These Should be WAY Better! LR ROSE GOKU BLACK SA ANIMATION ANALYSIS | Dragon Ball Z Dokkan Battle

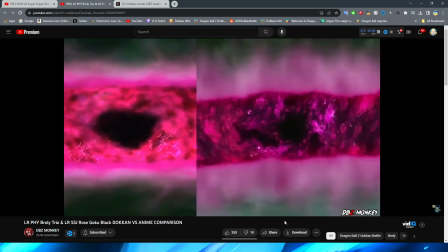1492s
But, of course, in the Dokkan version, the whole implication is that not only does it hit, but obviously, you know, then that's what opens the portal.
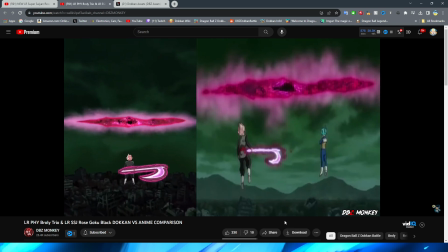1499s
Which, I mean, to be fair, it is what opens the portal in the anime version as well. But that's kind of funny that actually Vegeta is there.
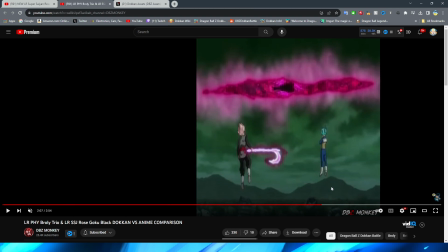1506s
Huh. That's also really weird, too, to think about. Because it's almost like the attack, like, doesn't even land on the anime, right? And I mean, I guess you could kind of say the same for Dokkan, right?
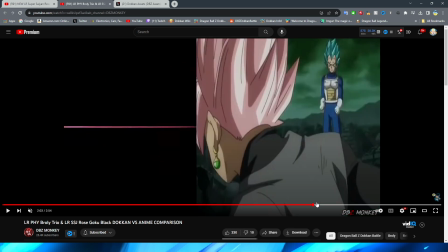1519s
Because it's just like the blast flies forward, but it does cut against the screen, which kind of has the implication of attacking.
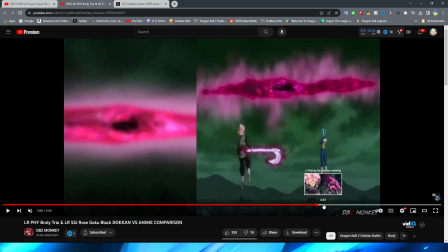1526s
But is this one of the only super attacks in the game where you don't see the enemy sprite? You don't see the enemy sprite whatsoever in that animation, huh? That's really interesting.
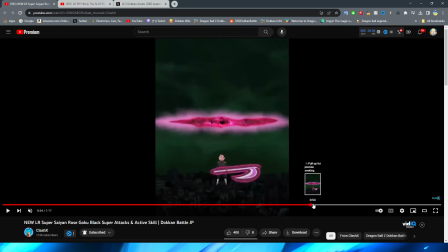1538s
I'm learning a lot about this guy's animations that I did not know before this video.
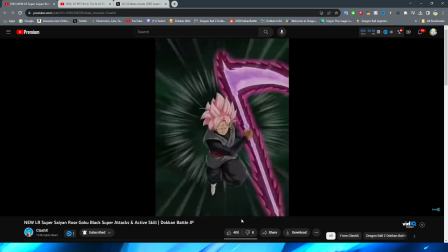1543s
This is really interesting. Okay. So now moving on to the final animation, the 18-key super attack.
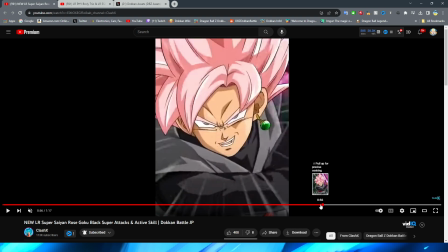1550s
We have this shot of Goku Black charging forward. I will say, I do like this one.
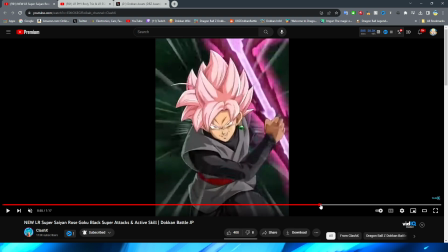1555s
I do like the little bit of movement on the arms.
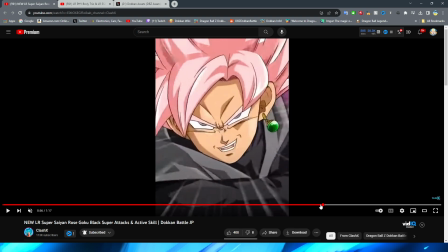1558s
And, not to mention, I do like when Goku Black gets close to the screen, they kind of blur him a little bit here.
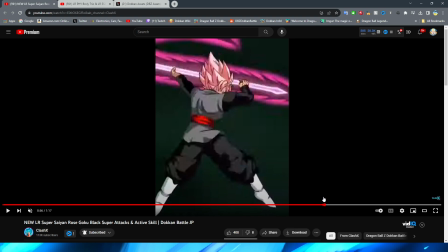1564s
That is a really cool effect to kind of imply speed. Then, of course, we have Goku Black hit the enemy
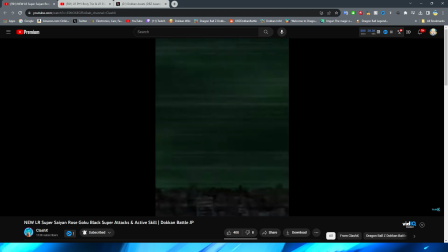1573s
with then the clones forming to attack, right? This animation, again, super simple.
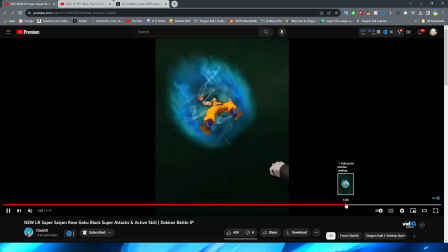1581s
It's so weird because, like, the actual animation of the clones forming from, like, the
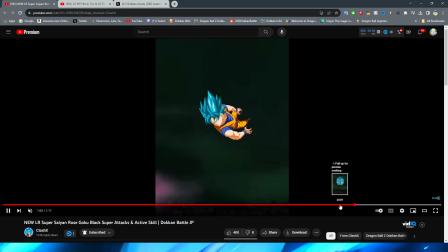1588s
smog, I guess is what you would call it, right? Is, like, so detailed, right? The way that they kind of, like, form together and come into existence, right?
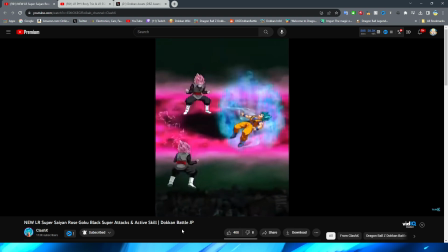1598s
Is so, like, animated super well, and you're like, holy cow, that's a Dokkan animation?
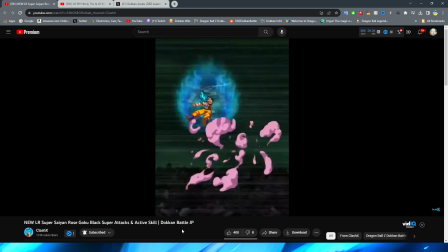1603s
That looks amazing. But then all of, like, the punches and kicks are literally just one sprite standing there,
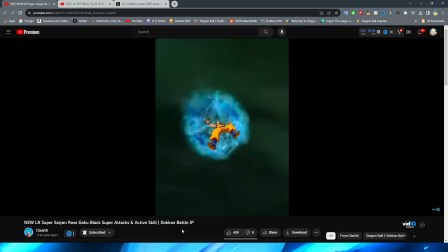1609s
changing to either a wind-up and a punch, or just a punch, with maybe a little bit of stretching the asset.
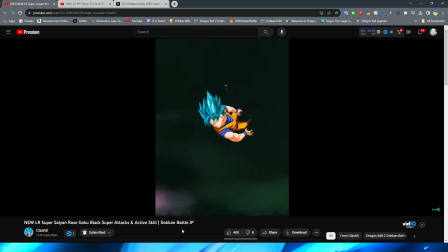1615s
And I don't know, I know that it's just supposed to be like this, you know,
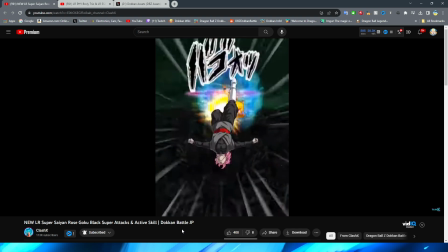1619s
tossing around the character, like, kind of rapid-fire sort of thing, but I still feel like they could have,
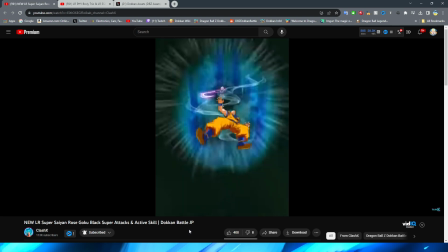1624s
you know, just cooked it a little bit better. Because it feels a little bit underwhelming.
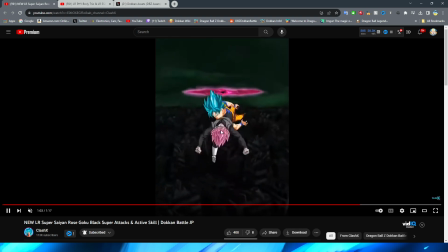1630s
I mean, to be fair, I guess it feels a little bit underwhelming with, you know, all of, like, sprites that are this small for a scene like this, right?
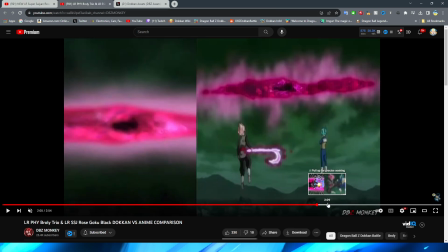1638s
Where it is supposed to be this impactful. But, right, I do understand, I guess.
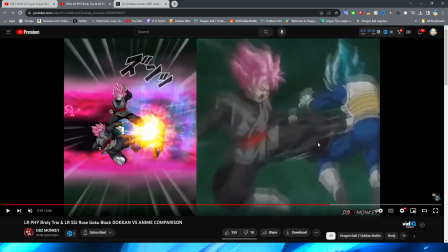1644s
But at the same time, right, like, the anime's version of the clones still had them pretty close up, even though it was, like, these quick little beatdowns.
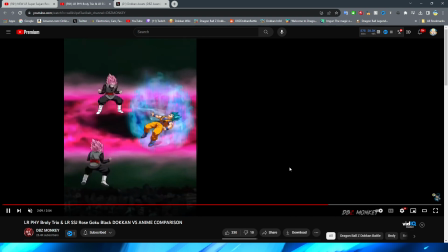1652s
But I still feel like they could have had some, like, cooler close-up shots, maybe, for the clones attacking.
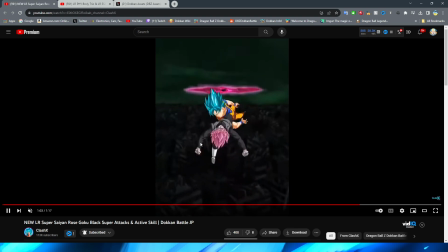1659s
And this flip, obviously, right, is just kind of like 3 different frames there, right?
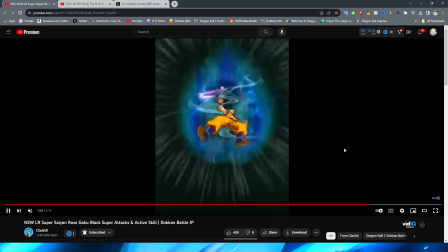1665s
But then, of course, kicking the enemy sprite back to the normal Goku Black with him holding the scythe out in front of him.
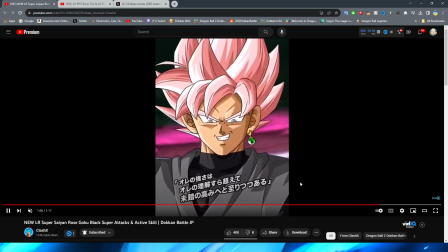1673s
With a little bit of a zoom in then, a cut to the zoom of Goku Black. I always thought his face looked a little bit strange here.
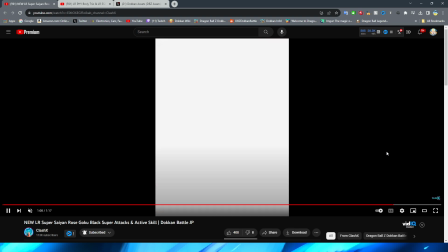1679s
But then we have the card art appear on the screen. Then transitioning into Goku Black coming down to then
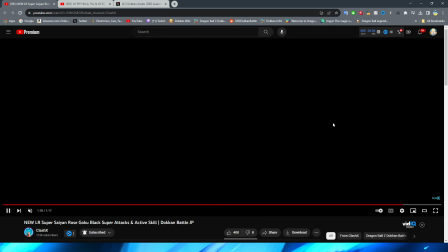1688s
smack Goku with a very nice slash again across the screen,
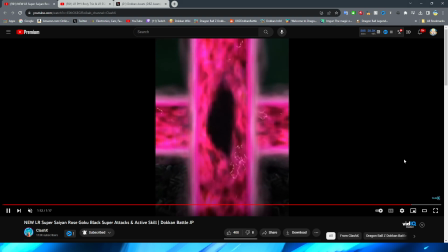1693s
making another portal. Whoa! Which also the portal animation, I gotta say, looks fantastic.
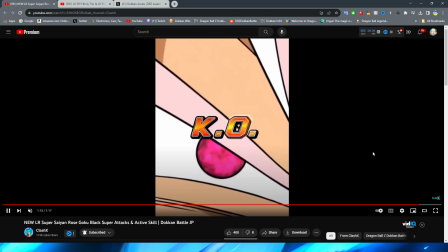1699s
And we get the final KO screen as well, with the really,
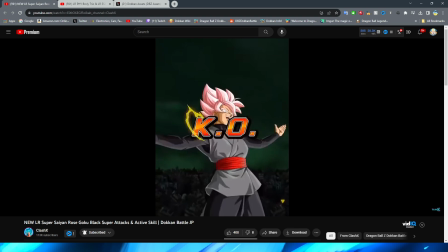1704s
really cool effect in Goku Black's eye before him having his arms stretch out to the side.
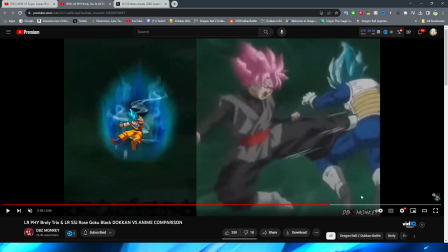1709s
Now, I will say, the cool thing about this animation, right,
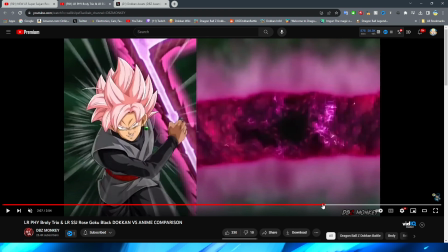1713s
if we go back to the beginning of the comparison here, is in HD?
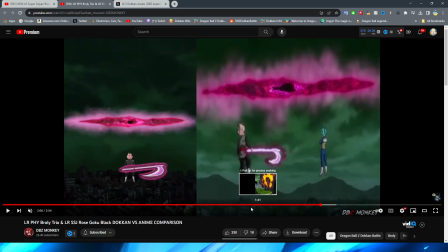1720s
I feel like this doesn't look like 1080p. Maybe it's just because the Dokkan animation is not, like, super high quality.
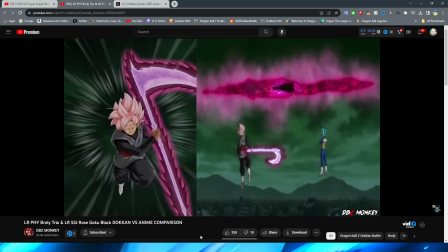1726s
If we take a look at this, right, with Goku Black,
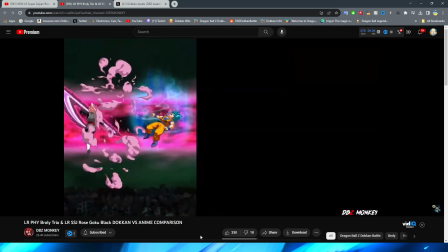1732s
it is pretty cool because a lot of these are references to fighters, right, with the portal thing.